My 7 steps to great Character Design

Here he is, like I said, in the middle of nowhere, all by himself, but he's having the time of his life creating snow angels. I need to know that character before I can start to design him. So then in the next bit, when we start to design our character, now the next thing is to not settle too soon, okay?
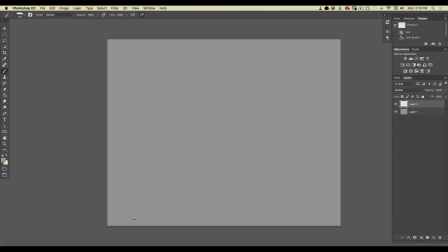When you sit down and you start to draw, don't be afraid to experiment. When I started drawing on Snow Bear, I started, sometimes I wanted to see, okay, even though we have a realistic world that we're creating, what if
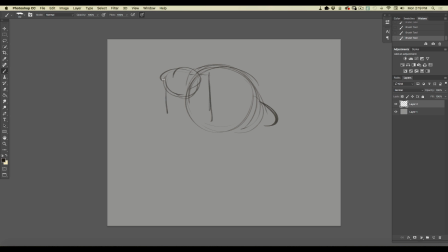we did something that was really kind of cartoony? You know, what if he was really
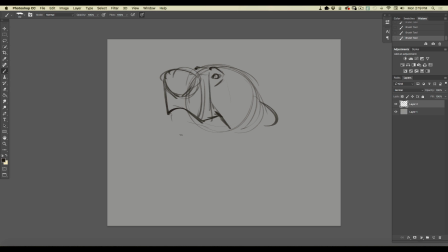cartoony, like so? Big snout. You know, something like this. I started off at first.
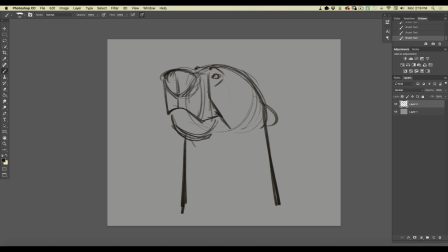I thought, well, you know, it's okay. We'll just color that in. I thought it's actually not too bad. You know, that's a first idea.
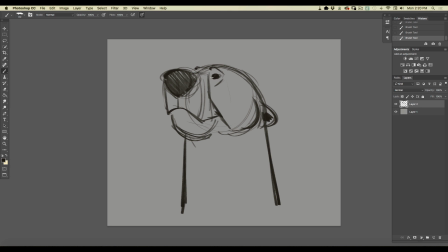But I wanted something more. First of all, I wanted, you know, just having those black eyes, that wasn't enough expression for me. I wanted more expression. So what I'll do is I'll sit down and I'll just do drawing over drawing.
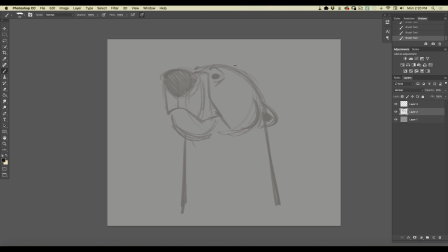You can do it with paper as well. So here, maybe I come back out. Maybe I go a little bigger with the eyes. And now I can get some expression with them, you see?
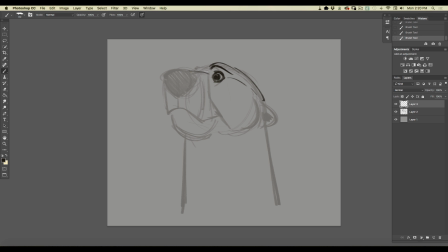And that started to hit on something that I kind of liked, you know, and then I still have this big honking nose that comes out like so. Maybe, you know, in this particular drawing, maybe I can play with expression a little bit more.
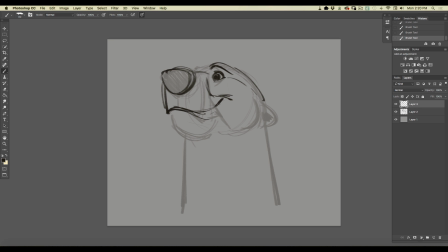So maybe here, I try bringing his mouth up a little bit more. You know, I experiment. I like to experiment with expression, so you can see I'm pushing the cheeks right up into the eye.
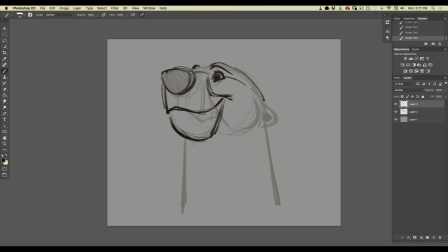I'll pull that up. Maybe add some fur down in there. And once again, I kind of kept that neck the same.
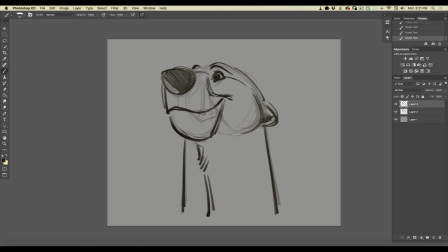And I thought, well, that's okay. I kind of like that. But I wanted mine to not be quite as cartoony. I wanted to be, and I'm giving you the abbreviated version of this because I spent days playing with different ideas.
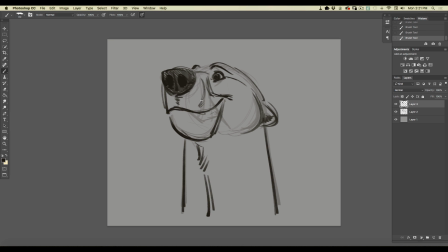Lots and lots of different ideas. But there's something that I thought, well, that's interesting. That might be able to play. But what if I turn that one off? What if I knock this down again? Actually turn that back on, but I'll knock it way down. Now, I kind of like the size of his eye.
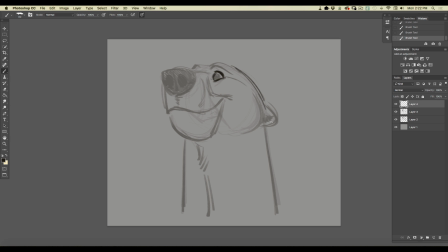But now, and I like that slope coming up, you know, the head. But what if I come down, what if we go a little more easy on that nose?
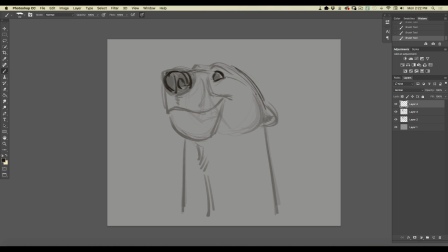I wanted something that was a little bit more real. Just a touch more real. Just like so.